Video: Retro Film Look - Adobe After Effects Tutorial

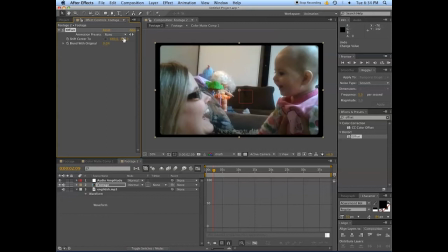[12:08]
You can see how this naturally can be used to create that look. So what you will be doing is you will be hitting Alt,
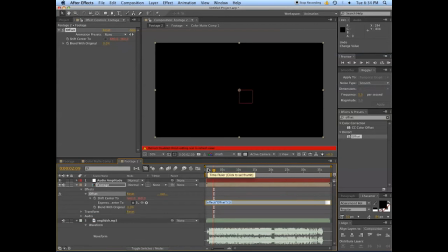[12:19]
clicking on this stopwatch, because we're going to enter another expression. And this one's a doozy, so bear with me. I'm going to type it out. I'm going to put it in the description. It will be open square bracket
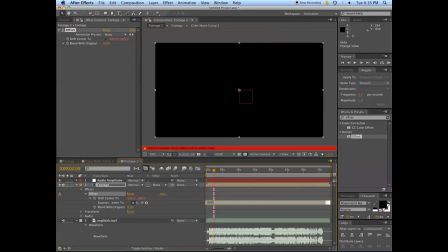[12:35]
640, because we want the one value to stay at 640, comma, open bracket, wiggle,
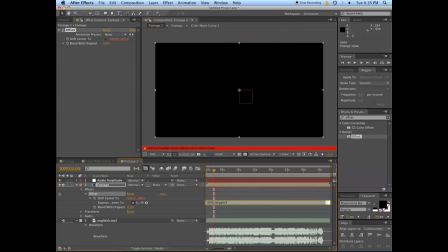[12:49]
open bracket again, 8, comma, now we have to go in here, yes, quiet,
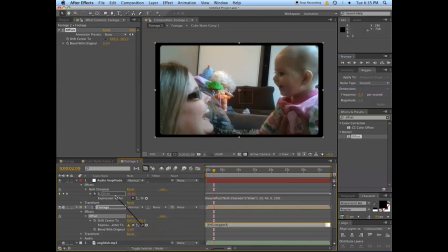[12:57]
use the pick whip to grab this slider, okay, 8 comma that, close bracket, so we've closed the wiggle operator, and then square bracket 1, close square bracket,
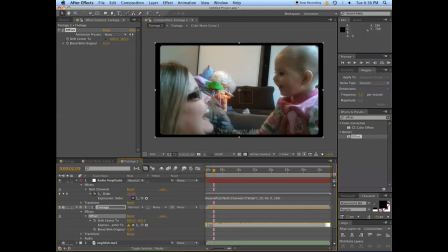[13:15]
close bracket, close square bracket. And that should do it.
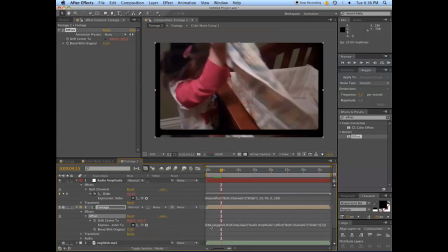[13:25]
So now we're saying that hold one value at 640, and for the up and down vertical, wiggle 8 times a second the value here. It gets complicated because wiggle produces an array,
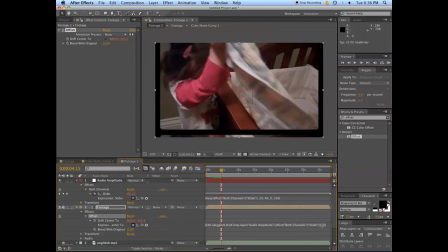[13:42]
and we use this square bracketed 1 here to say use only one piece of that array,
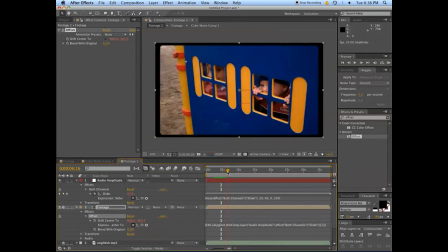[13:49]
and that's really important to prevent errors. But this will be in the description. Copy and paste it. It'll work.
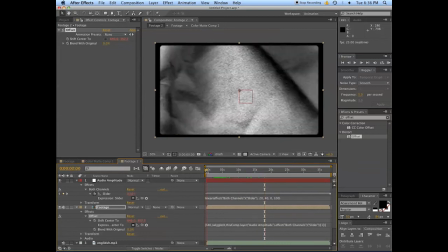[13:59]
So we've got it moving like a reel. Basically what we're going to want to do is introduce,
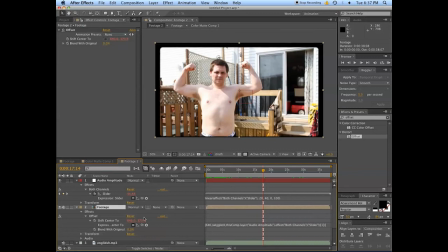[14:10]
we can put in a few things like we can still play with this as a keyframed value, meaning that we can change it, willy-nilly. So that means that you can, let's say you wanted for one specific part for it to
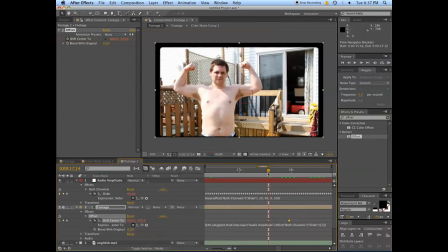[14:31]
jostle a little bit. Like maybe staring at Tim with his shirt off gets a little bit cumbersome.
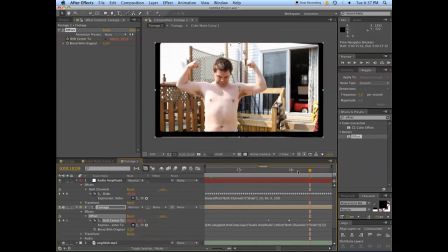[14:38]
So what we'll do is we will have it do a little roll around so that we don't have to bore the audience too much.
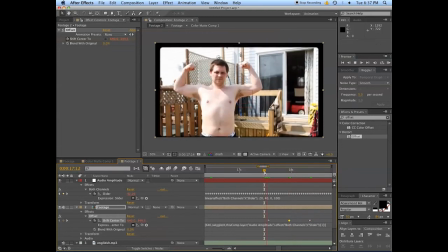[14:47]
So basically when that happens,
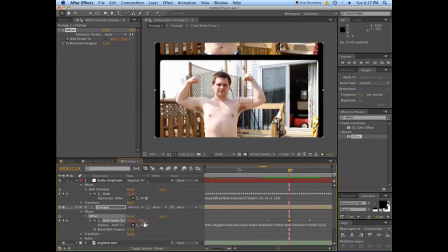[14:51]
but I mean you can really crank this, like give it a bunch.
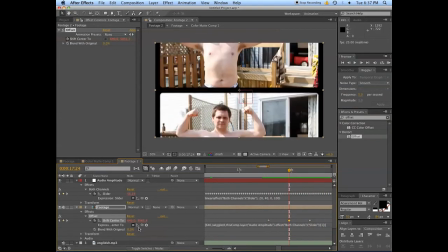[14:58]
like there's something really terribly wrong with the speed of the machine at that point.
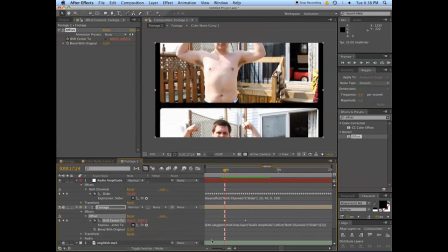[15:04]
Just a fun way of mixing it up. You can interject those things wheresoever you like. I prefer to put them at the start, at the end, and one place for emphasis. So that's what to do with those.
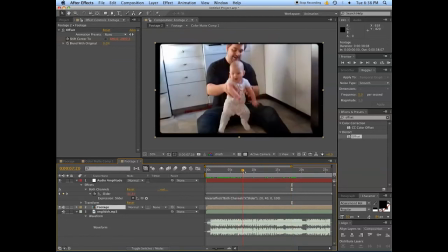[15:16]
The next things you want to do are basically define the look of the film. And we will be doing that by first tinting it. Tint is important because old cameras did not capture the same vibrance of colors. The film just didn't have the range. The next one you're going to want to use is curves,
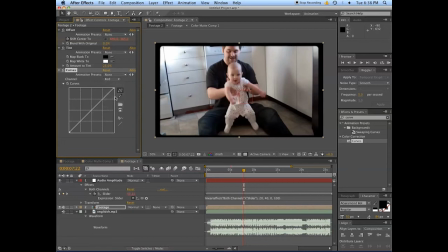[15:36]
and because everything was put on film back in the day, someone actually had to process the film using chemicals. And usually if you took this to a Walmart or a Kmart, they would process it incorrectly,
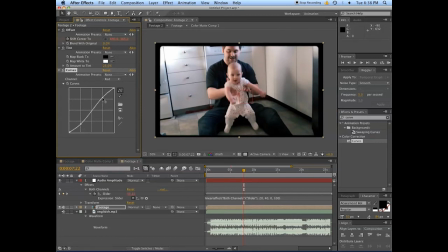[15:49]
meaning they would use, if you used Kodak film, you should probably be using Kodak like treatment stuff, but they probably cheaped out and really ruined a lot of people's precious memories. So what you want to do is really fuck with the curve here, mess with the curve here,
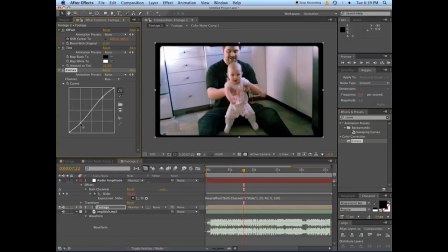[16:07]
so that it would appear as if someone has made a grievous error and the colors get crappy.